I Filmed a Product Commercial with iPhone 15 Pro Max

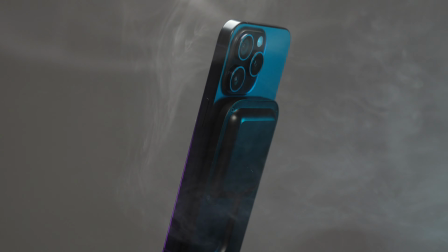(0:13)
Yes guys, this commercial was shot entirely on the iPhone 15 Pro Max in Apple Log at Home.
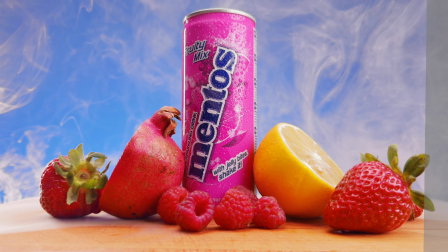(0:19)
Let's have a look at the Backstage.
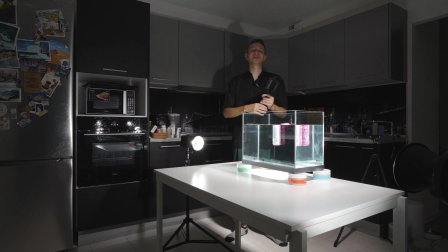(0:25)
What's good guys, my name is Oleg Nikitin, you're watching No Limits on channel,
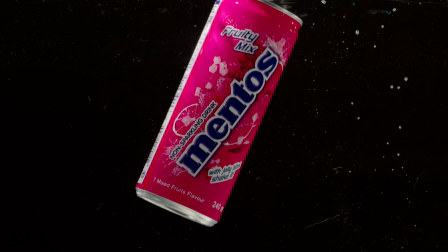(0:29)
and today we're shooting a commercial of this little Mentos can super drink with the iPhone 15 Pro Max.
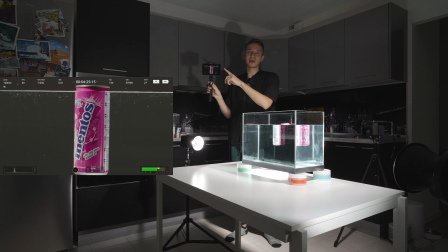(0:36)
5x lens most of the time, and here I have my playback. We have it connected to a wireless transmitter. This is the wireless receiver monitor from Shimbol. I have a review of it. I'll leave a link down in the description below. And through a simple computer dongle, we have HDMI feed from the iPhone straight to this little monitor.
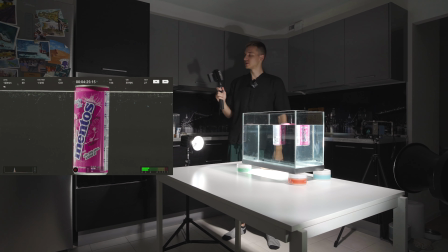(0:55)
As you can see right here, I can do like so, and it's also a recorder,
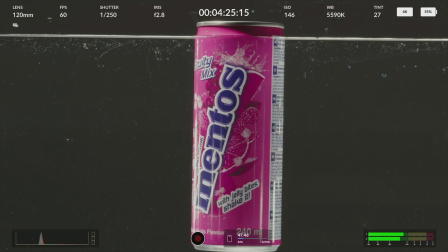(1:00)
so we'll be seeing what it looks like in terms of the feed from the iPhone in all of these settings.
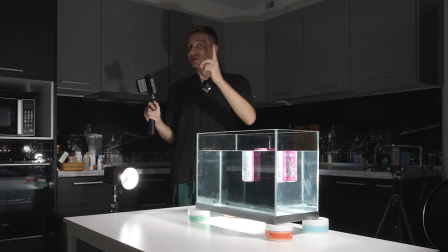(1:06)
Let's see if the iPhone is good enough shooting in log for making a commercial at home.
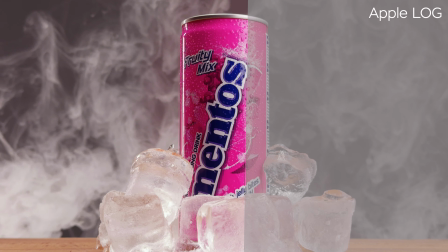(1:11)
As far as post-processing goes, the first goal is to turn log footage back to normal contrast and colors.
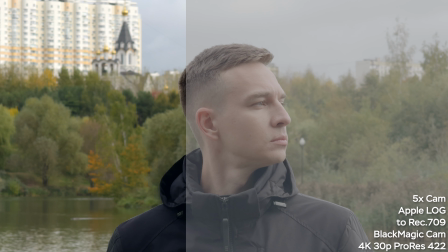(1:17)
By the way, if you want to know why I only shoot in log with iPhone 15 Pro Max and what's the difference between log and standard iPhone's video,
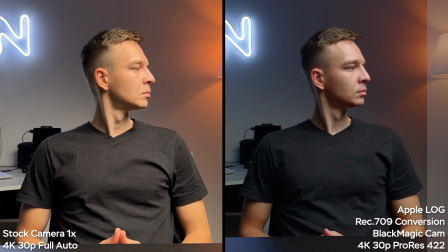(1:25)
I'll leave a link to my big comparison and Apple log tutorial videos in the description.
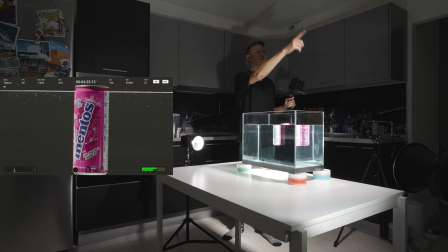(1:29)
And guys, in terms of lighting setup, I have my 220 bicolor light from Colbor, CL220 at 100% brightness from the top, one more Colbor light for 60 watts from that side, and one more light for 40 watts from Ulanzi.
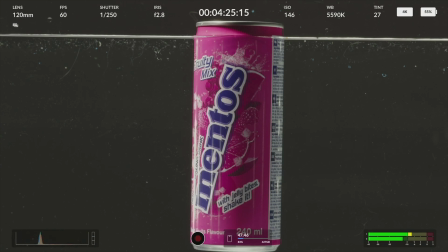(1:44)
It does this little thing from the right side. As you can see, I can toggle it on and off.
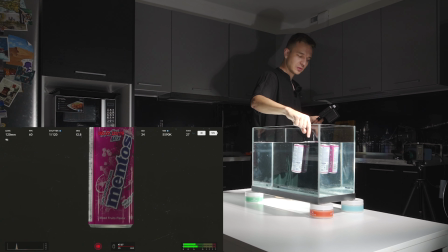(1:49)
And also guys, I'm using the CPL filter to reduce some of the glare that I don't want to be in my shot.
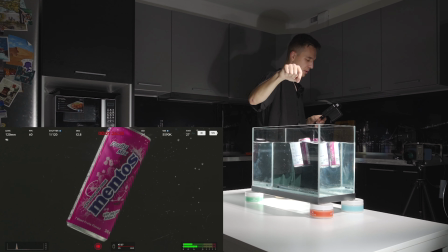(1:56)
So let's keep doing. Yeah, this shot was okay, I think.
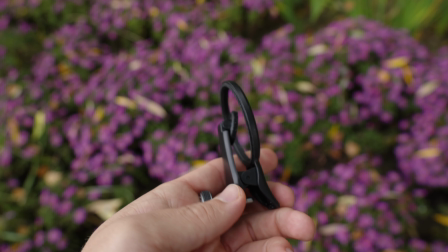(2:01)
By the way, I think one of the easiest ways to adapt camera filters to your iPhone is to use such filter clamp,
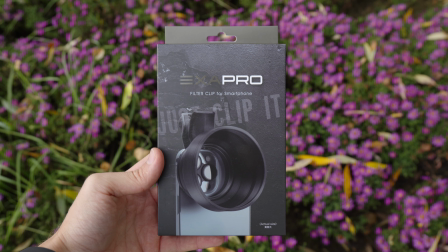(2:07)
like this one from Kenko Tolkien with 49mm filter thread and a foldable lens hood.
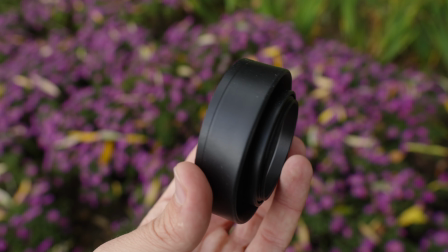(2:12)
It's super simple to use and allows you to put any camera filters like NDs, mist filters, circular polarizers, etc.
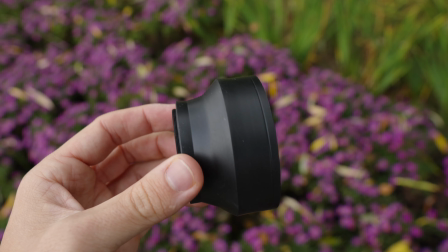(2:19)
The lens hood prevents light leaks, but it works best with 2x and 5x lenses, because it's quite deep.
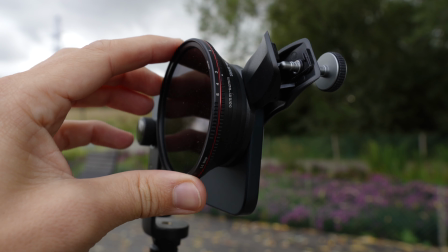(2:25)
Using this clip filter with a dozen of step-up rings is also not the best idea, so I would invest in a couple of 49mm filters if you want the most compact setup.
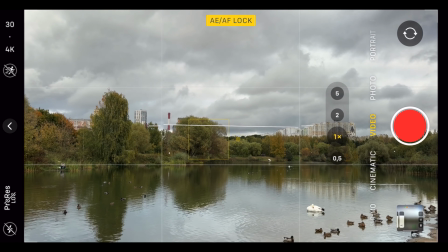(2:34)
Affordable and convenient way of adding filters to your smartphone camera. So guys, now we'll try to throw it into the fish tank.
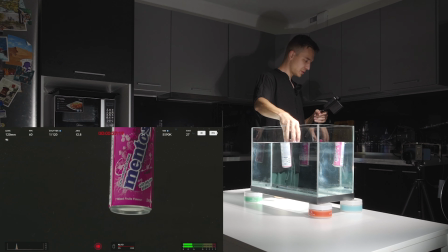(2:41)
So I have set my focus to manual focus, made sure that I'm in focus, and now let's try to throw it.
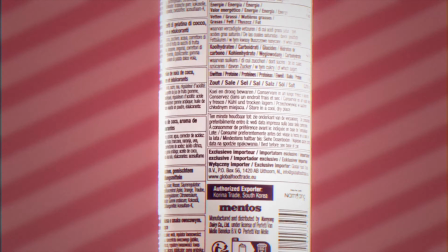(2:52)
Not bad. So the video you saw in the beginning was edited by my big friend Konstantin Prasnikov, and he went all out with effects and crazy transitions.
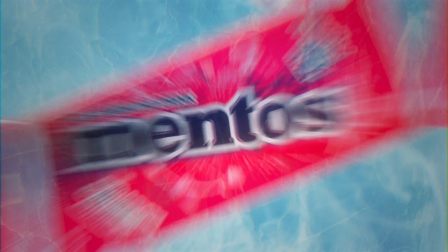(3:00)
I asked him to make a tutorial on how he did this, but he said it was a complete creative mess.
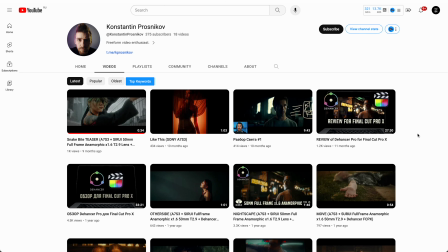(3:06)
But anyways guys, come visit his YouTube channel after you finish this video. There is a lot of great content.
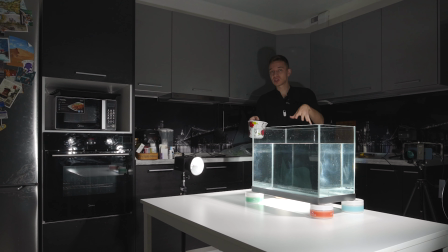(3:11)
There is one small life hack. If you want to pour something into the fish tank, you need to pour some water into here, basically, and then pour it together with water, like coffee, like berries, lemons, and all that stuff,
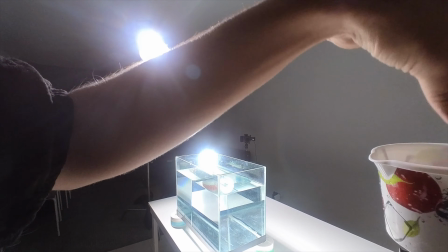(3:25)
because it will drown, otherwise it won't drown.
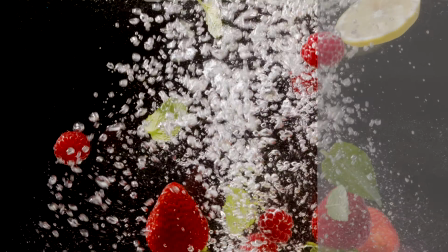(3:33)
By the way, color grading shots in the fish tank has a little trick. You should crush the shadows a lot, so the background appears completely black.
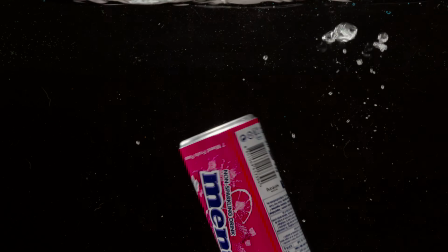(3:40)
Also, iPhone's maximum frame rate in 4K is only 60 frames per second.
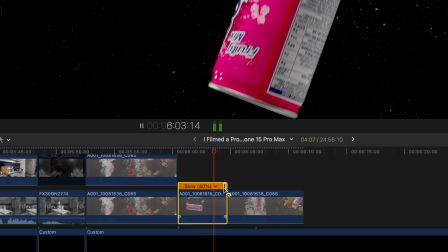(3:45)
That is why the project is made in 24p, so we could set the speed to 40% and get 2.5x slow motion.
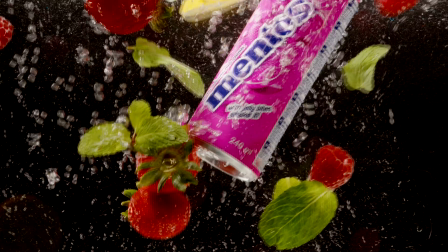(3:51)
Not ideal, but 120p or 240p in Full HD with a standard camera app looks so bad in my opinion.
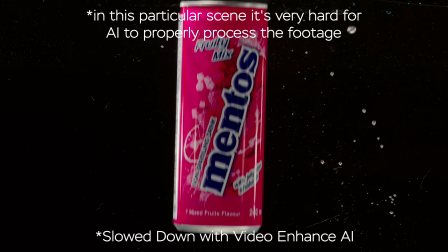(3:57)
If you really want slower, you can try and use Topaz Video Enhance AI to double the frame rate if you were filming with short enough shutter speeds,
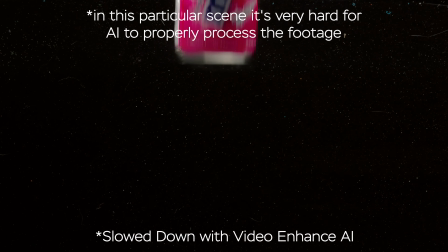(4:05)
like I did here with 1/250th of a second. So guys, we've changed the setup.
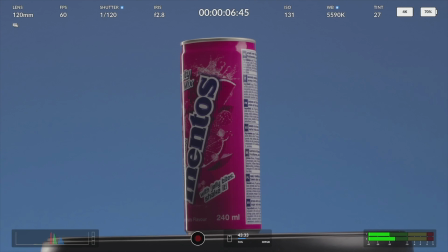(4:10)
We have a turntable right here. Also, we have the 5x lens once again.
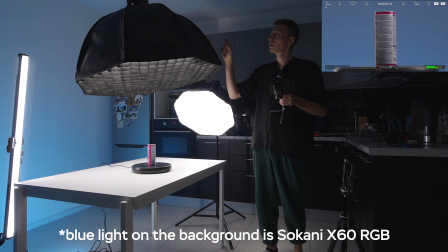(4:16)
In terms of lighting, we have 90cm softbox and CL220 at max brightness.
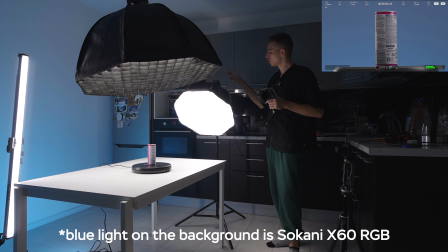(4:21)
Also, Light Dome Mini SE with Colbor CL60 at max brightness as well.
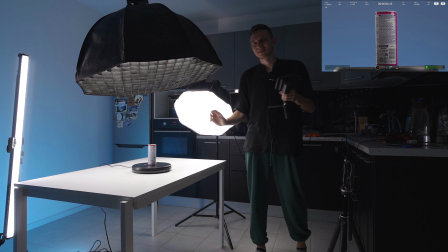(4:26)
I don't really like this reflection, but it's like a fun video for you to watch. If it was a commercial, a real commercial, I would set up the lights a little bit in a different way.
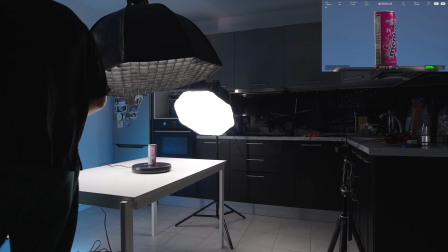(4:35)
Now here we have the Yongnuo light, which is YN100.
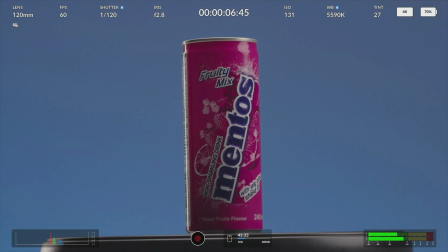(4:39)
Pretty cool, 1 meter length tube light.
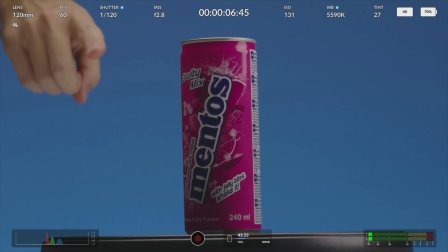(4:43)
And if we turn it off, we can definitely tell that right here we have this little glow.
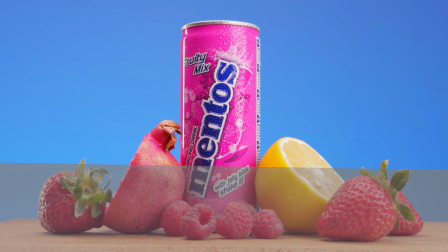(4:49)
So me and Konstantin came to a conclusion that there are two main ways of bringing log footage back to life. First
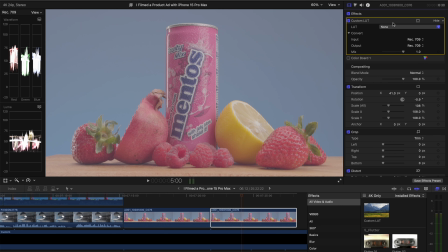(4:55)
is adding a custom LUT effect and choosing Apple Lock to Rec 709 LUT and setting it to Rec 2020,
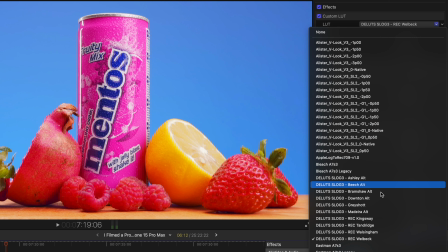(5:01)
but I don't really like how it makes the reds too bright. Or to choose another LUT that you like the most in terms of color, like I did in this example.
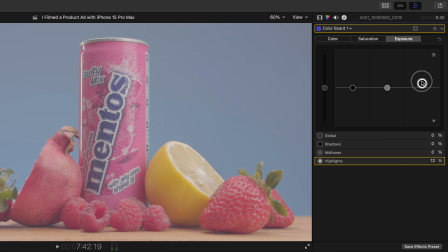(5:08)
Or the second way, not that professional to be honest, is to manually bring back the contrast and saturation and then add the colors to your liking.
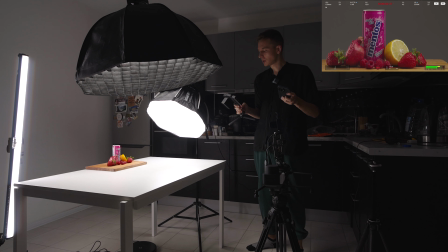(5:17)
And guys, I've also decided to play around with the slider.
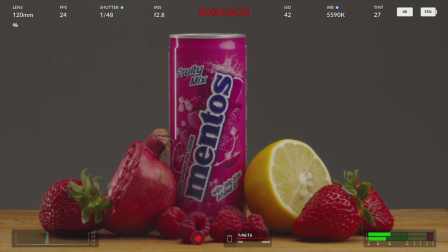(5:21)
We're still at 5x camera, more or less the same lighting setup, and this is how it looks.
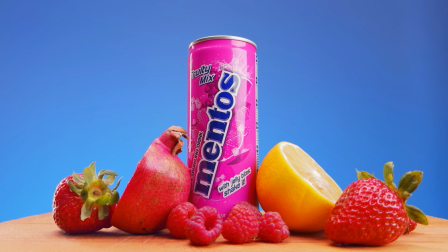(5:27)
The tough part of this particular commercial is that the can itself has a very strong pink or even closer to red color,
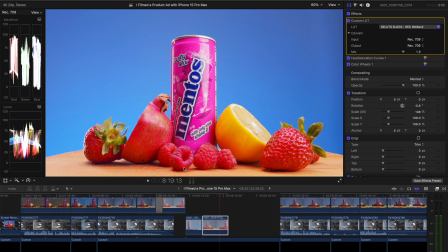(5:34)
but the strawberries and raspberries should definitely be a different color, because they are in real life. That is why you can manually pick a certain hue with Hue Saturation Curves tool and adjust it slightly like I show you in this example.
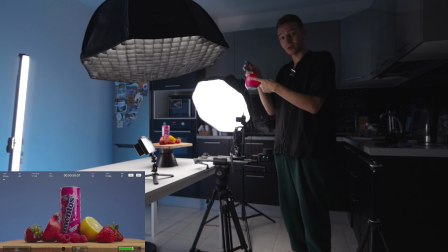(5:47)
And guys, of course, I forgot to put some drops of water onto my setup, so let's try to put some and have a look.
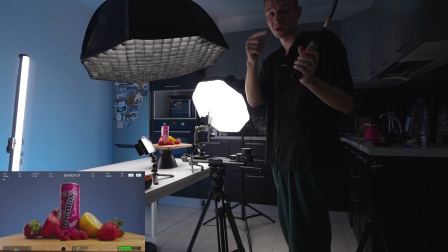(6:00)
And now guys, it's time to have fun with the smoke machine. The review is in the description below, so let's have a look.
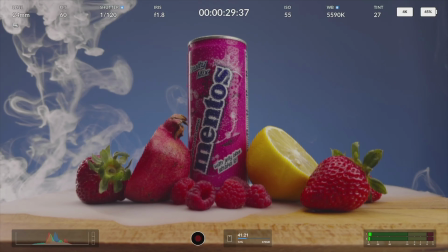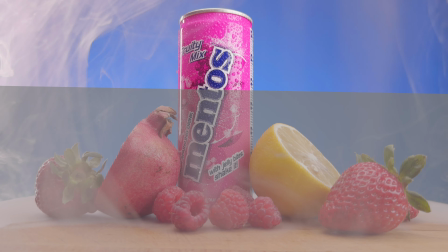(6:15)
It's important to notice that both me and Konstantin, the editor and the colorist of the commercial,
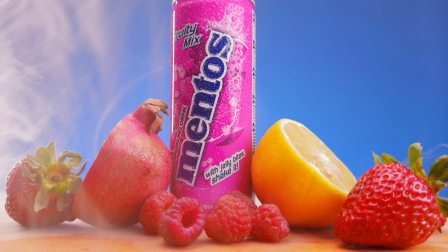(6:20)
agreed that the iPhone's log footage has great color grading potential, has a ton of color depth information,
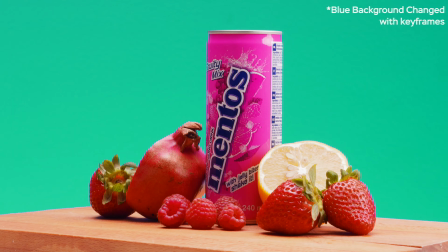(6:26)
which allows you to adjust the colors a lot without introducing nasty artifacts. And the image itself is plenty crisp, but not over-sharpened, thanks to log.
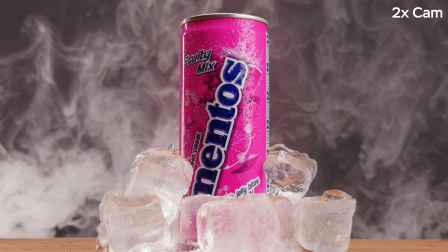(6:34)
And even when you use 2x crop from the main camera or 5x camera, if you have enough light, the image looks beautiful.
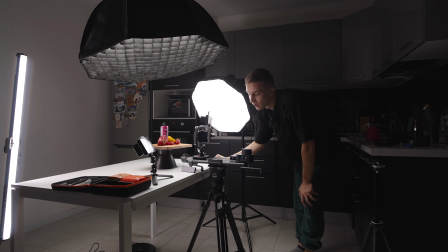(6:41)
And guys, for the first time I got the overheating warning on my Blackmagic Cam app.
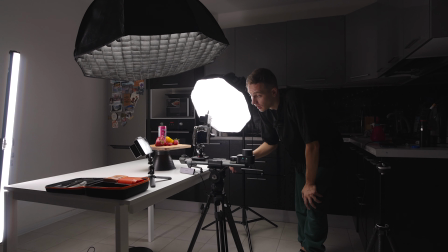(6:46)
It says the phone has to cool down, it's too much pressure on the system, but it was running for like very long time, for hours with a dongle,
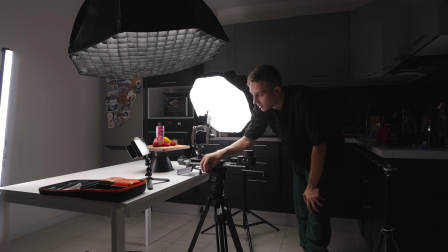(6:55)
giving power to the dongle, also having the clean HDMI feed towards my monitor, wireless monitor. So it's an okay
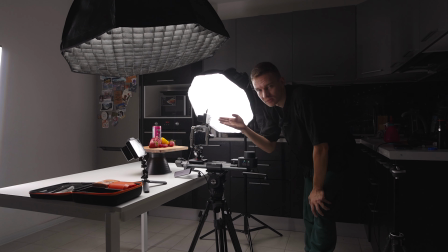(7:05)
situation, I guess, because it's pretty heavy duty, because it was recording in 4K 60p ProRes,
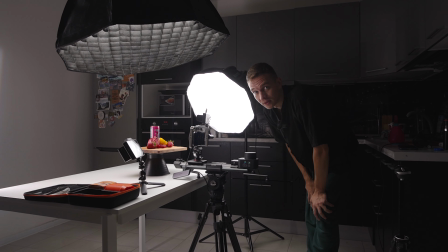(7:12)
and yeah, from time to time you need to make a break or to shoot in less hot conditions, because in here it's really hot.
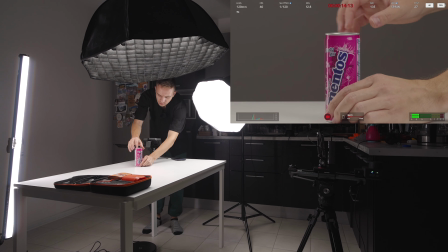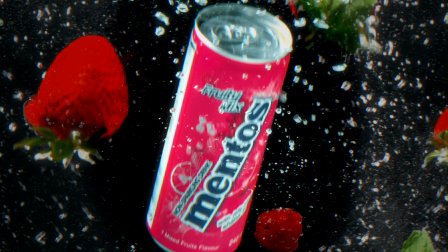(7:28)
And as for the crazy editing techniques, it's mostly masks, color hue shifts, and keyframes.
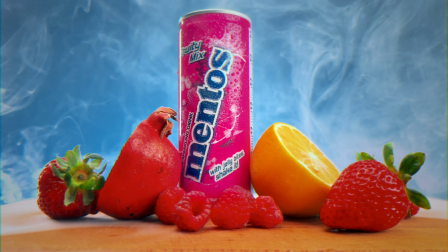(7:34)
It all comes down to your creative freedom, but I can 100% say that now you're able to create beautiful commercials with your iPhone 15 Pro Max at home. So guys, there you go, iPhone 15 Pro Max and a commercial of a pretty good drink, by the way, it was tasty. So if you did enjoy this video, please smash the like and subscribe buttons and the notifications bell. See you in the next video, guys. Take care, bye.